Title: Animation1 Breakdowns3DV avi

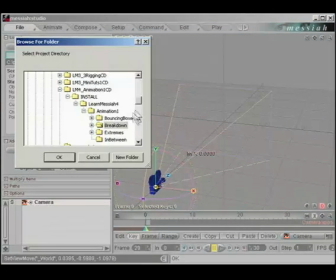1s
check your project directory, click on the project directory button and make sure we're in a folder called Breakdown.
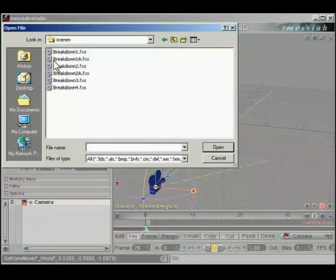6s
Click OK, go to File and load a scene from the Scenes folder called Breakdown3.fxs.
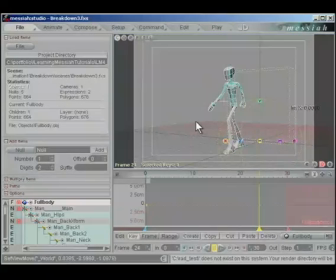12s
In the last section we defined the main parts of a walk cycle using snapshots called extremes. Extremes show the basic parts of an animation. We're going to use passing positions to connect these basic parts together in useful and stylish ways. Let's check some settings here. Our channel edit is set to all channels. We are scaling the graph to fit the view.
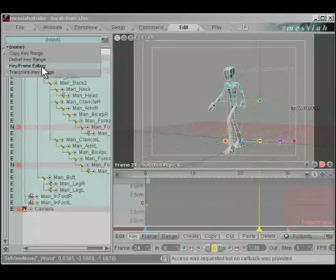32s
Click on the Edit tab and make sure under Keyframe Editing our spline edit is set to all channels.
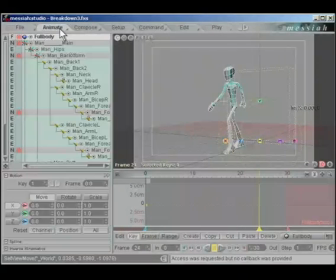40s
Close that back down and click into Animate and start adding passing positions.
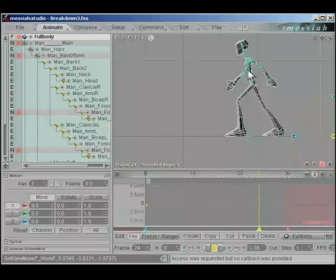45s
Switch to a left view here and zoom out a bit. We middle mouse click and look at our 3 passing positions we laid in on the last section.
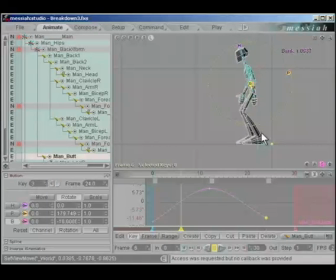60s
Let's scrub to frame 6 and we'll create a group keyframe for frame 6.
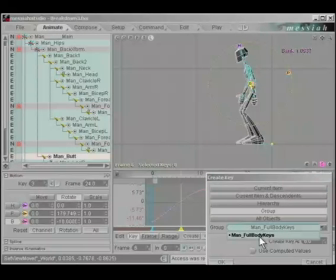67s
We have groups selected. Our main group is highlighted in the pull down menu.
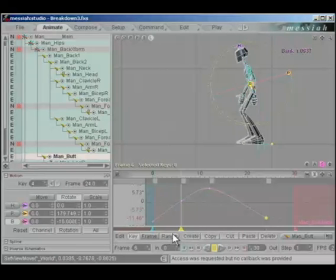71s
Click OK. Scrub back a little to find the foot that's going back. We're going to raise this foot up because he needs to pick it up to shift it to the next position. Go to our passing position sitting on frame 6 and raise the foot. We'll pitch the foot down.
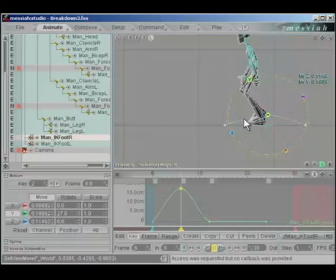90s
Aim it toward the ground so it looks like he's dragging his foot. Middle mouse click and highlight the hips. We'll move the hips up on Y until the leg is flat. Switch to a front view. We'll move the hip on X so all of his weight is sitting on the foot that's on the ground.
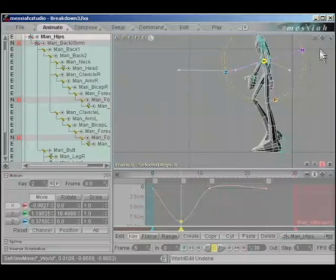109s
Let's go back to a left view. This is our first passing position. He plants his foot down. We'll scrub to frame 18 and add another passing position. Tap the Enter key 3 times to set another group keyframe. Let's go back a little and find the foot that moves forward.
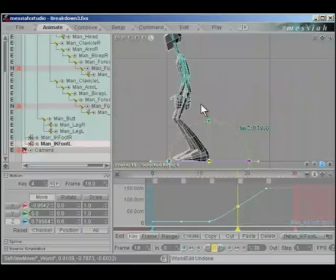129s
Click back to our passing position. We'll raise the foot on Y. We'll pitch the foot down slightly so it's pointing at the ground so it looks like it's dragging. Middle mouse click and highlight the hips.
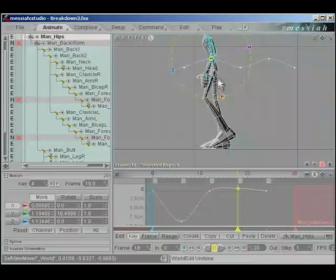143s
We'll move the hips up until the leg that's supporting the weight is almost straight. Switch to a front view and we'll move the hips on the X-axis so that the weight is sitting on top of the foot that's on the ground.
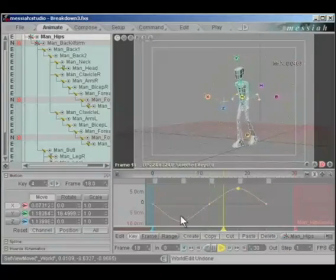161s
Go into the camera view and we'll just press play. You can see these 2 passing positions have made him look more like he's walking instead of sliding. Like I said before, the neat thing about passing positions is you can change the style of the animation with a single keyframe. For example, what if we wanted his hips to go down instead of up while he's taking a step?
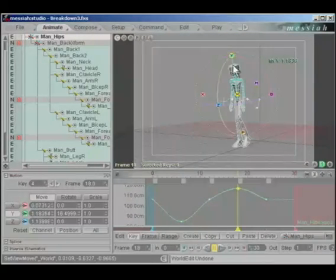181s
We'll move them down. Select the next keyframe and move them down and see how the style goes. Now he looks like he's doing a bit of a strut. All we did was alter one single channel on a bone. Select the passing position and we'll raise him back up again where he's supposed to be.
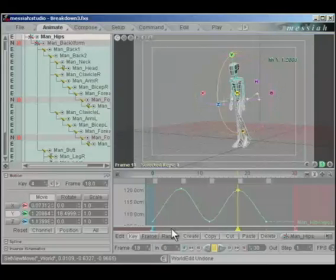205s
You can experiment with several different positions on the passing position to make this character walk like you like him to.
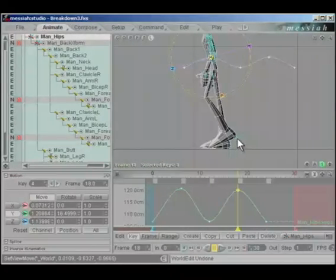213s
For example, he doesn't have to sit there with his legs dragged on the ground. We can change the whole look of the animation through a single keyframe. You can point his legs all the way back.
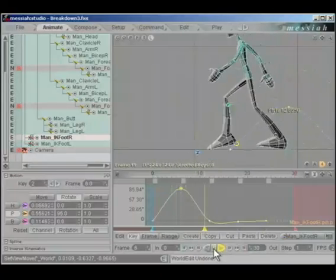227s
Now when we press play, he walks a bit more eccentrically. You can make it even more exaggerated and grab the hips again. Move the hips down to flat.